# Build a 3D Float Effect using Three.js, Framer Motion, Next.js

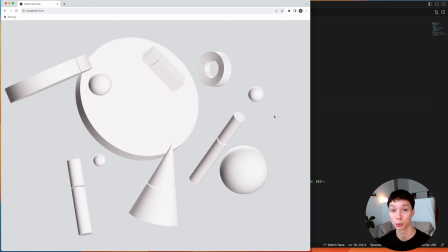All of the shapes are rotating at the same time, which is not super natural. I would like to have some variations between all of the shapes.
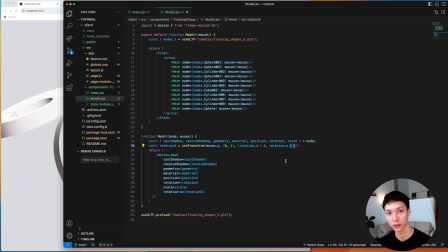So now instead of just rotating with a constant value here, I'm going to have basically a unique value for each mesh. And so what I'm going to do is add a multiplier here. And so I could have like a multiplier of 2.4. Now I'm going to have access to a multiplier here. And now instead of using a constant, I'm just going to do minus the multiplier.
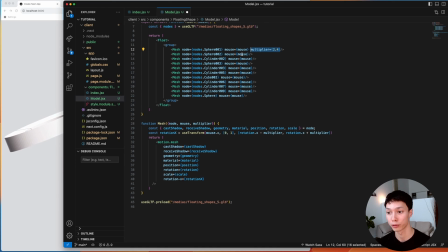And now all I need to do is have a unique multiplier for all of my shapes that I can choose personally depending on my taste. And so I have something like this, different multiplier for the different shapes. I personally gave a smaller multiplier for the biggest shapes so that it looks like realistic with the physics.
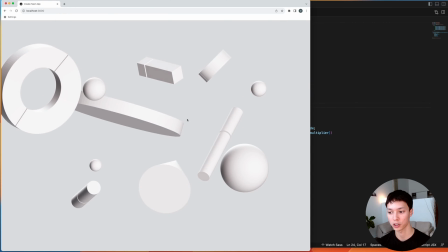And I can try this out, and you're going to see that all of my shapes here are not rotating by the same amount.
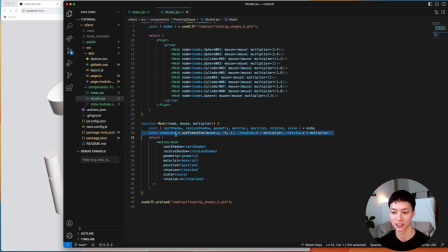And that's something that I really like. And now I'm just doing a rotation on the X axis, and I basically have the perfect structure to change any properties that I want. So I'm going to do rotation Y, position X, and position Y. So for the rotation Y, I'm just going to do the same thing, but mouse Y instead, rotation Y here, and rotation Y here.
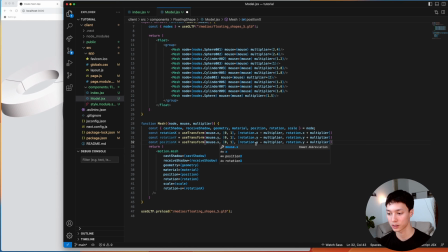And then I'm going to have a position X. I'm going to do the same thing, mouse X. But here, instead of taking the current rotation, I'm going to take the current position. And then same thing for the position Y, but now I'm taking the mouse Y. Here is position X. And here I'm going to add them in the properties.
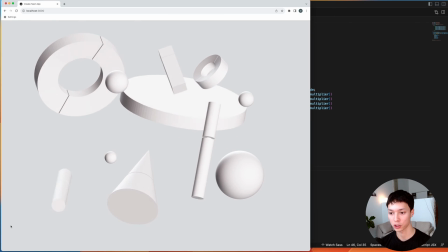I'm going to have rotation Y, position X. So yeah, something like that. And now all of my shapes are moving a bit, and they're also rotating depending on the position of my cursor.
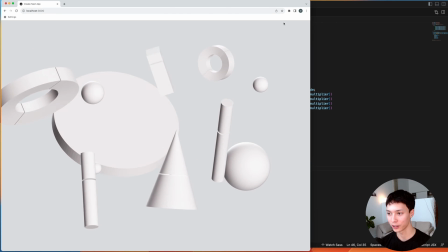But this animation looks quite odd. It doesn't look natural at all with the interactivity.
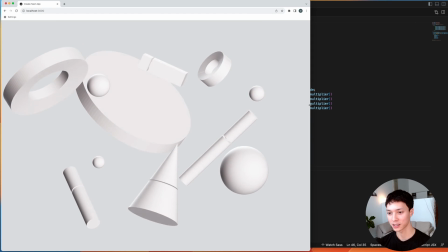And I believe it's because when I move on the X axis, I would like to rotate the shapes on the Y axis.
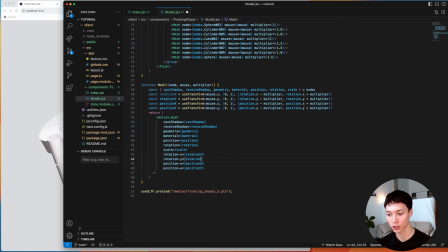So here on the rotation X, I'm going to take the rotation Y value. And on the rotation Y, I'm going to do the rotation X, just reversing those 2 axes for the rotation.
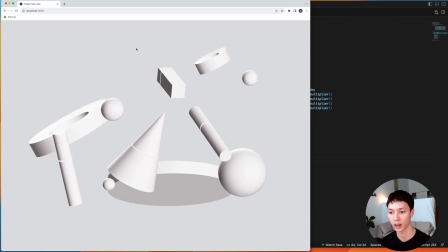And now, yeah, this looks a bit more natural. You can see that it's actually moving according to the position of my mouse. And there's another thing that I don't like. I think it's rotating a bit too much and it's not moving enough.
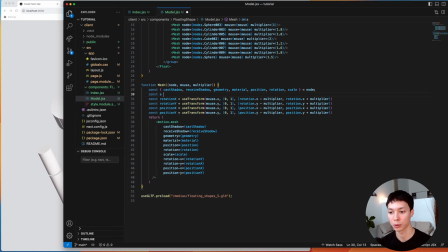So I can fix that pretty easily. I'm going to have here a constant. I'm going to call it A, and I'm going to have it be the multiplier divided by 2. And I can actually use the A for the rotation animation, instead of using the multiplier, I just basically use the A, which is the multiplier divided by 2. And so I'm going to have a bit less of a rotation. And now for the position, I'm going to do a multiply by 2. So I'm going to have more of a translating animation.
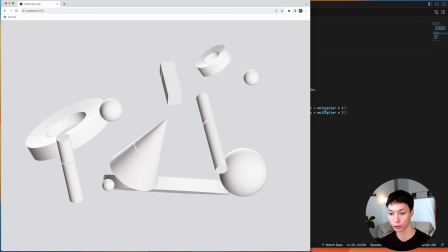So I should have something like this. And so it seems to make sense on the X axis for the translation, but on the Y axis, if I go up, my shapes are going down.
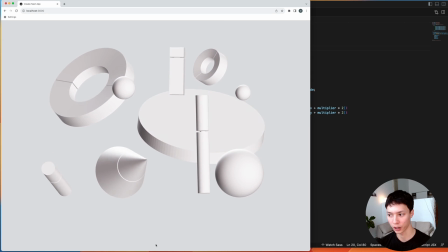And if I go down, my shapes are going up. So I'm just going to reverse the values here.
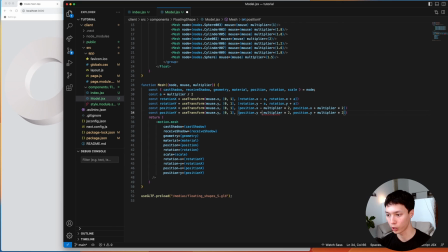For the translate Y, I'm going to do plus here and minus here so that it's reversed.
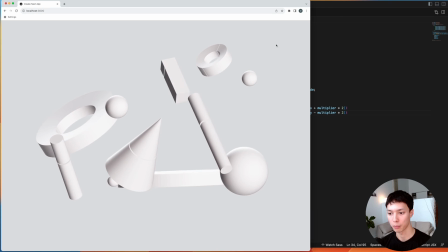And now that makes a lot more sense. If I move my mouse, this looks quite like a natural effect to me.
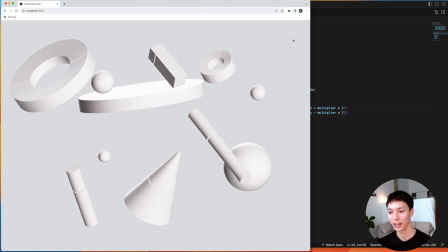And so yeah, that's basically the animation. A really nice floating effect with some mouse interactivity.
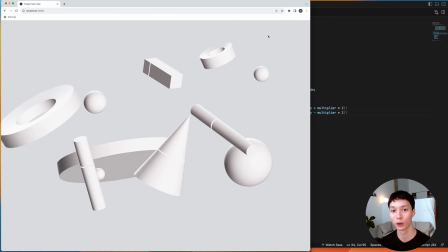I hope you learned something. If you liked the video, leave a like, subscribe, and I'll see you in the next one. Bye.